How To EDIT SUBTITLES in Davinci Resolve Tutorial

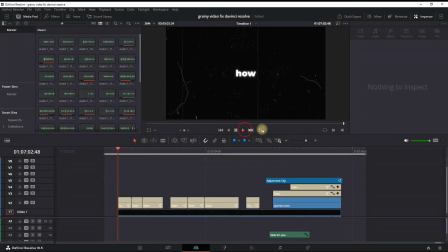Hey everyone, welcome back. In this video, I'm going to show you how you can create and save subtitles that are looking like this. In my power bins right here, I have saved myself a template of subtitle like this, which I created on my own a long time ago.
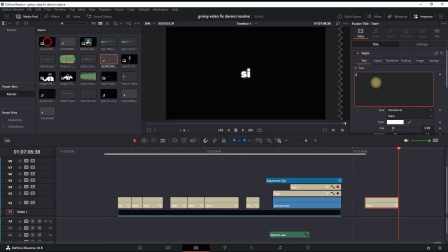And in this video, I'm going to show you how you can do that as well and use it for your future projects with just one click. So basically, you're creating it once and then you're just replacing the text inside.
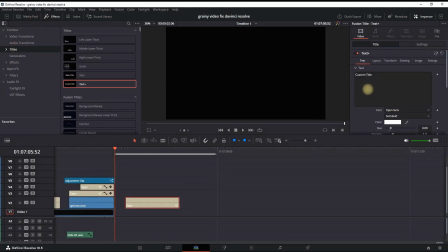To get started, you need to go to titles and get a text plus onto your timeline. Once it's there, you can go to the inspector and change the font. Personally, my favorite font is Montserrat and I'm using the black style.
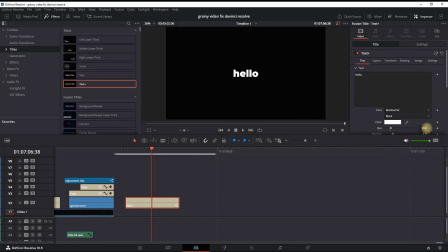I'm typing a random text inside the text field. I'm increasing the size of my liking and now we're ready to continue.
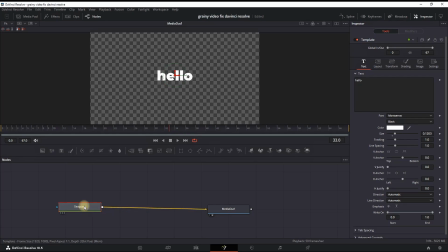Right click on the text plus and open infusion tab. In here you will find template and media out. Our first step in here is to add some motion on our text, so we're gonna click on transform icon right here.
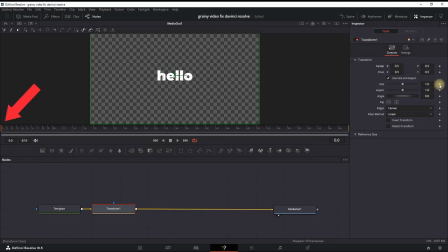While this transform is highlighted, you wanna go to your first frame right here and create a keyframe next to size and reduce it to about 0.8. Then you wanna go further in the timeline, depending on your liking. I'm going 10 frames forward because I'm using 60 frame timeline and I'm giving a values of size of 1.
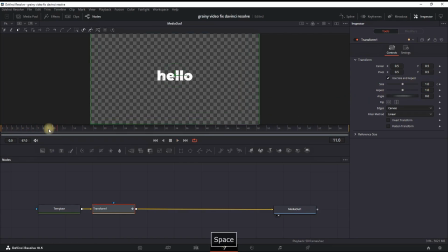Our text is slowly zooming in now. Now we need to select the spline tab right here. To make it even smoother, select here, then select here, and then select all the keyframes by clicking on here. Then you want to select S on your keyboard to smooth out the keyframes and pull this second one to make it easy again,
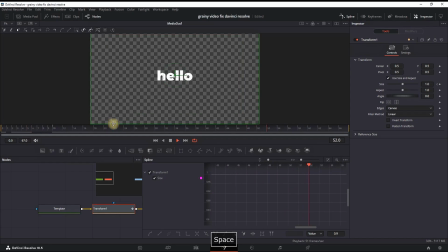gradually zooming in, making it much more presentable for the viewer. Also, after everything I do, I always like to add some motion blur. So we go to settings right here, enable motion blur and increase the quality and the shutter angle by a tiny bit.
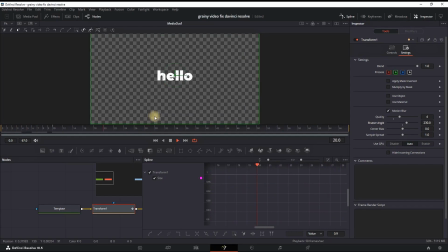I'm going to preview to see what we're having so far. A tiny bit of zoom with the motion blur. And now we need to move on with the next step, which is adding a camera shake. So I'm pressing Ctrl spacebar and then typing in the toolbox camera shake.
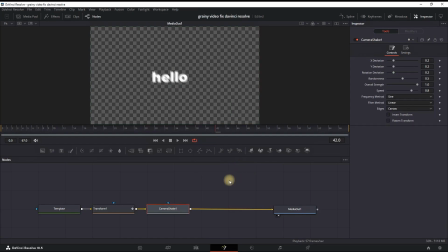Then I click on add. Now I'm going to preview this camera shake and at first it's going to look very messy. So I'm going in the inspector while camera shake is highlighted and I'm reducing these values of XY deviation, overall strength and the speed. You can adjust these strengths based on your liking.
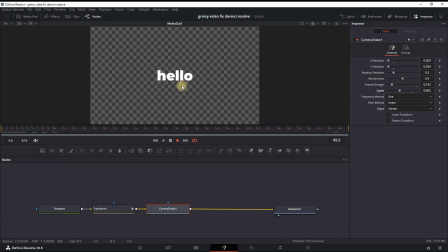I usually prefer to have just a tiny bit of camera shake. And just like I previously said, I always like to add some motion blur, so I'm going in settings and adding some motion blur to the camera shake as well. Next we're having the last note in the fusion tab, pressing Ctrl spacebar again, and this time we're looking for a glow.
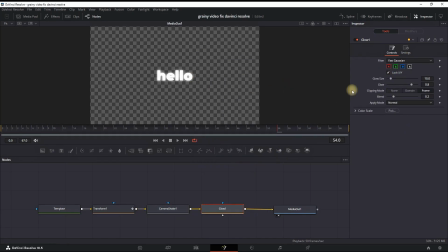So I'm adding this glow note onto my note 3. And I'm reducing the amount of glow that I'm having. I wanted to feel just a tiny bit of glow. I don't want to overdo it. I want to make it easier for reading.
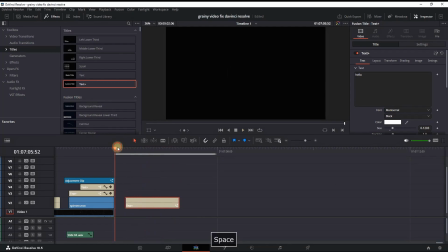Then I'm going back to the edit tab and you can see that we're having a nice pop-up subtitle. And there are just a few more things that you can do. One of them is go to shading, select page number 2 and click on enable.
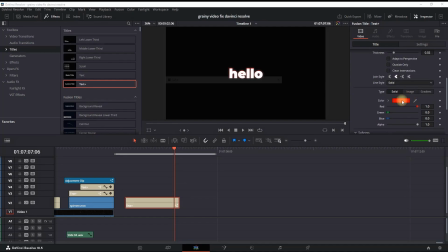This is our outline. By default, it should be set on red, but personally, I like it to use a black outline.
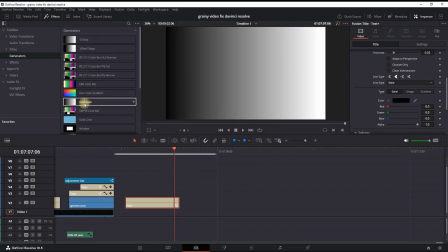Since our background is black, so you cannot tell what we're having right now,
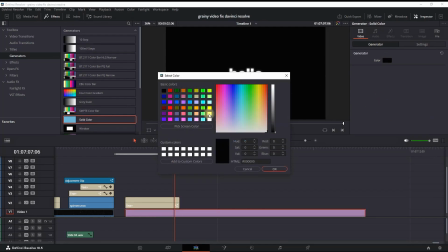so I'm leaving a bright background so you can see that we're having some black outline.
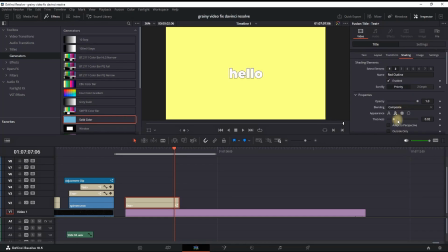I'm going again in the inspector, scrolling down, and I'm increasing the amount of thickness so that I can make it easier for the viewer to read.
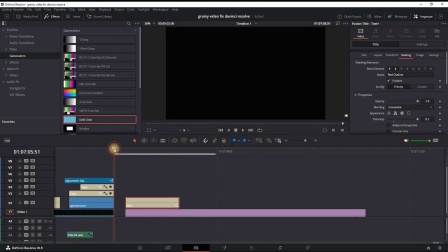So I'm increasing the values to 0.1, which is all the way to the end. I'm going to preview it once again and then we're gonna move on with the last step. Something that I always prefer is using this overlay that I had from Pexabay for a background.
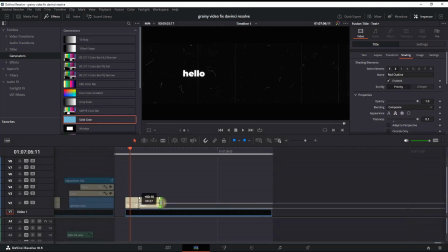I'm leaving it just under my subtitle and then I'm copying it and I'm replacing the text.
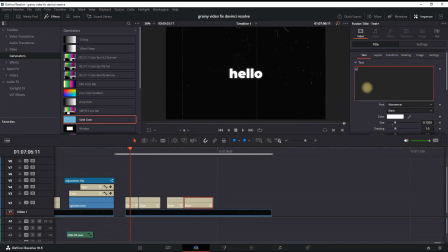And after I copied it and I replaced the text, this is what we're having. A shaky motion glow subtitle, which you can create yourself in a few minutes and save it. And how you can do that, you can highlight your text.